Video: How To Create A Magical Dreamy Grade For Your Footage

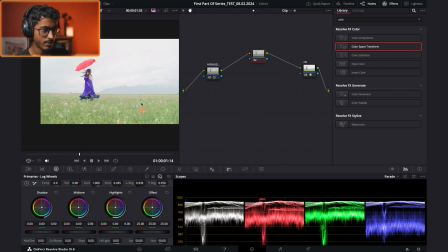[4:07]
Yeah, and then maybe I want to add some other effects,
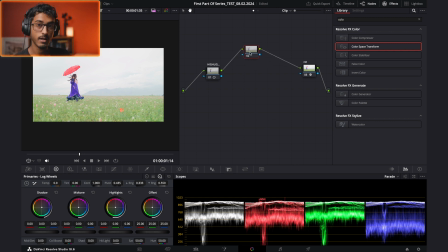[4:11]
but that's going to be in another parallel. So the main thing is I want to make a parallel node section for all the different colors that I'm going to deal with.
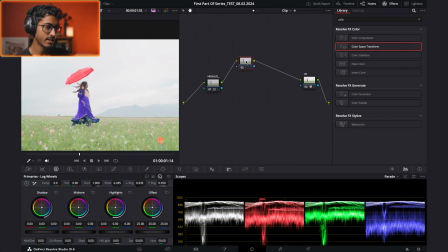[4:17]
So with this I think I'll use to change the dress.
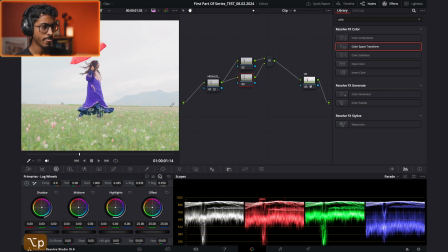[4:20]
And let me just make another one, option P. And this is going to be the grass, and then option P again, this is going to be the umbrella, because I kind of want this section.
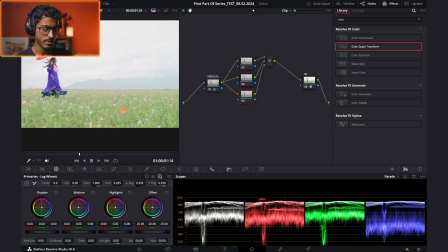[4:30]
The background is kind of non-consequential at the moment, but the foreground here with the grass and the dress and the umbrella,
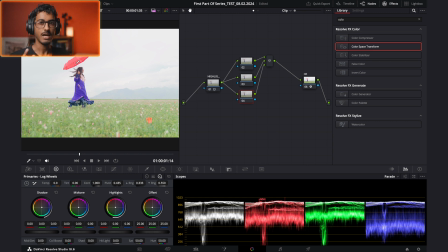[4:36]
those colors, the green, the red, the purple, I don't really think they flow together. I kind of want more of a soft, dreamy color scheme. So I'm using these nodes, as you can see here, these nodes to change the colors of the clip.
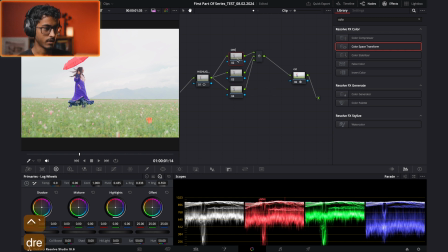[4:52]
So the first clip I'm going to name dress, oh actually no, I'm going to do grass first. I'm going to call this grass. I'm gonna call this I'm gonna call this the umbrella. There we go.
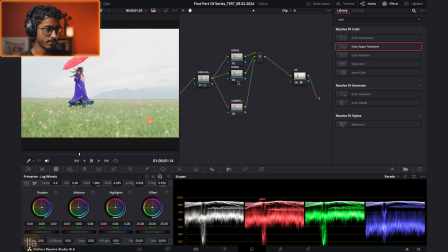[5:11]
I'm gonna spread them out a bit. There we go.
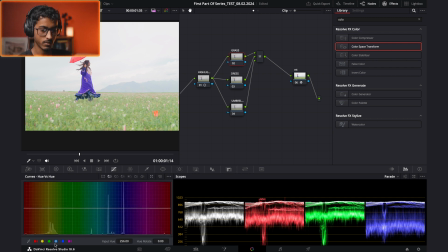[5:13]
And with the grass, let's just go to the hue versus hue, and let me just see how well can I change.
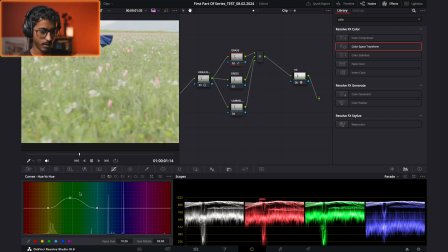[5:20]
There we go. I'm immediately getting a more warmer look. So you can see if I go too far, you're getting this artifacting, so let's just be careful with that. Let me just eyedrop. Oh, no, I'm gonna go rather wide. There we go.
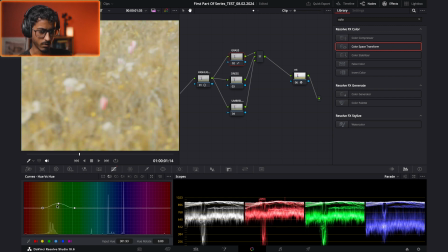[5:43]
Let's go more into the warm section. There we go. Let's zoom out and see.
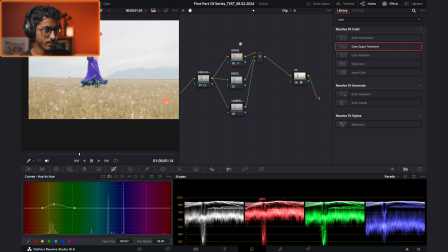[5:49]
Immediately, let me show you before and after.
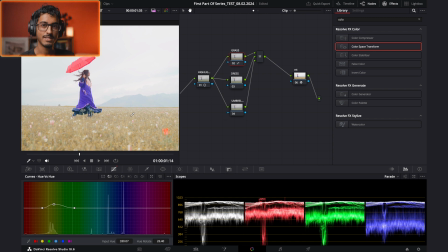[5:53]
That immediately will go. You might think, okay, this is a bit dirty or a bit like morbid because you kind of killing the grass off. But trust me, like the color scheme I'm going for is going to be more of like, it's going to work with the color scheme that I'm going for in my head.
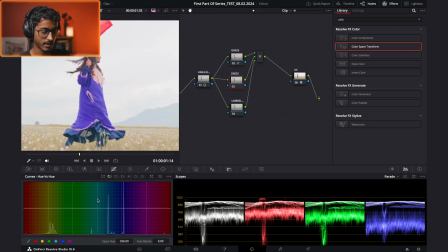[6:07]
So let's go to the terrace. I don't like this purple, so I'm going to select purple. Or I think it's actually more with this blue. So let me select this blue. And let me just, yeah, there we go.
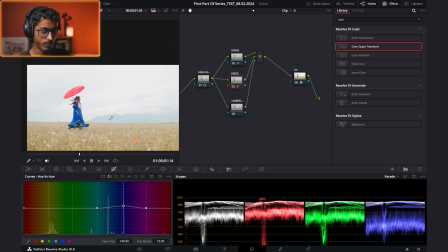[6:19]
There we go. Immediately, I think that overall this clip is more cohesive with the color scheme.
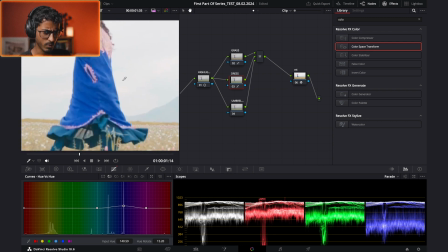[6:27]
So let me work a bit more with this. I want it to be maybe a bit more teal.
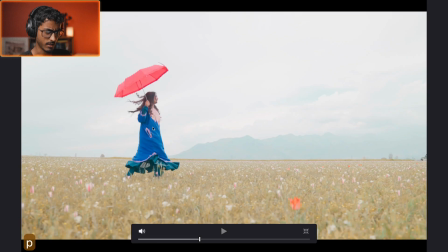[6:34]
There we go. I like that.
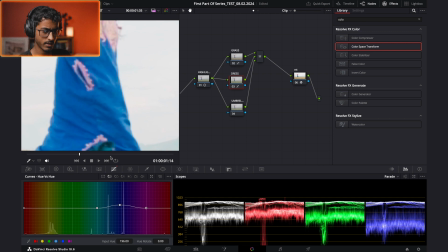[6:36]
Okay, so now let me go to actual purple, and I'm gonna, as you can see, there's some weird purple artifacting happening here.
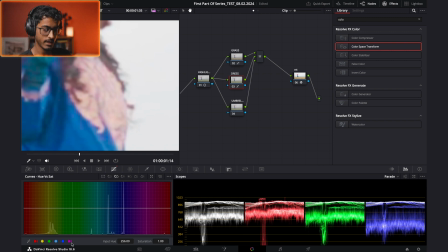[6:43]
I want to get rid of that, so I'm gonna go to the hue versus saturation, and I'm just gonna bring that down.
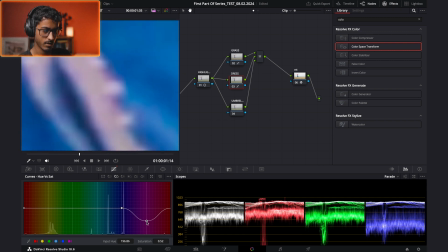[6:49]
As you can see here, let me show you before, after. So I'm kind of bringing that down.
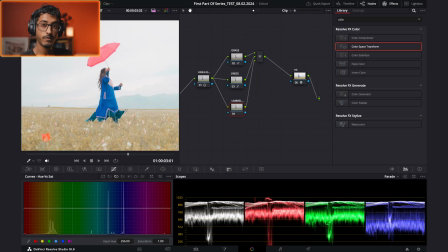[6:55]
Let me go full screen. Okay, before I work on the umbrella, I'm just gonna go here to this mixer node, and I'm gonna go Option S to add another node, and I'm going to call this saturation. I just want to add a bit more color so I can see overall how this is working. Let me make it 80.
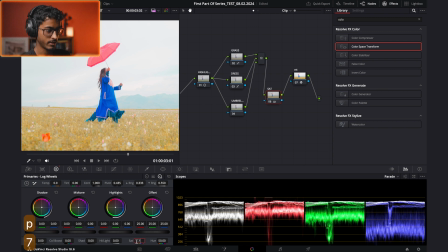[7:15]
It's a bit too much. Just make it 70. Nice.
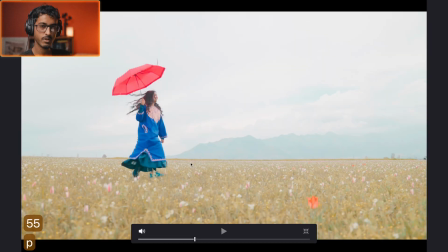[7:27]
I'm actually gonna make it 55. I don't want it to be too colorful. I think I'm gonna add some.
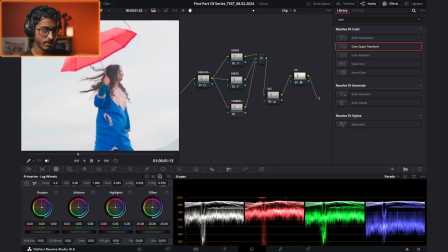[7:32]
Okay, let's go with the umbrella. I think I want to make this a more either softer or a richer red.
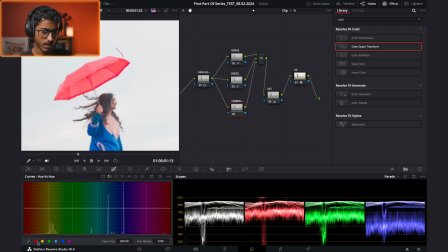[7:39]
I'm gonna see how this changes things. And with the umbrella, I'm also gonna see if I can just use the qualifier to only edit that.
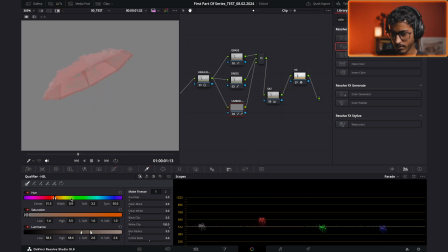[7:49]
So let me do this so I can see what I'm doing. Nice. Let me soften it a bit. Let me go out of that.
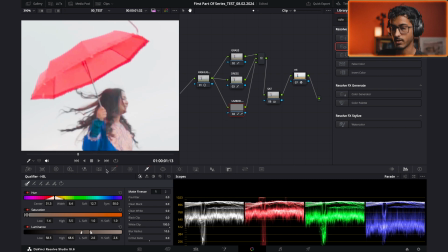[7:59]
Nice. There we go. So now it only affects the umbrella, not the skin. Yeah, there we go.
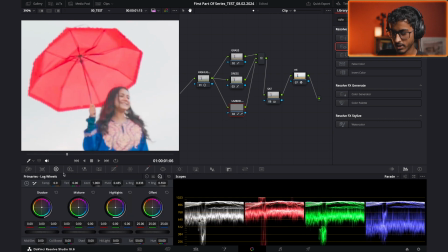[8:05]
I want to make it a bit more saturated. I want it to stand out a bit more.
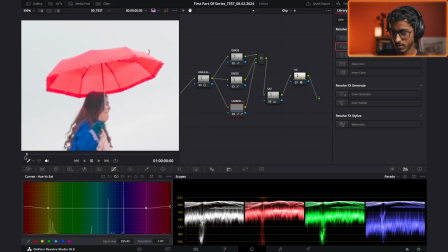[8:14]
Let me go to a wide angle.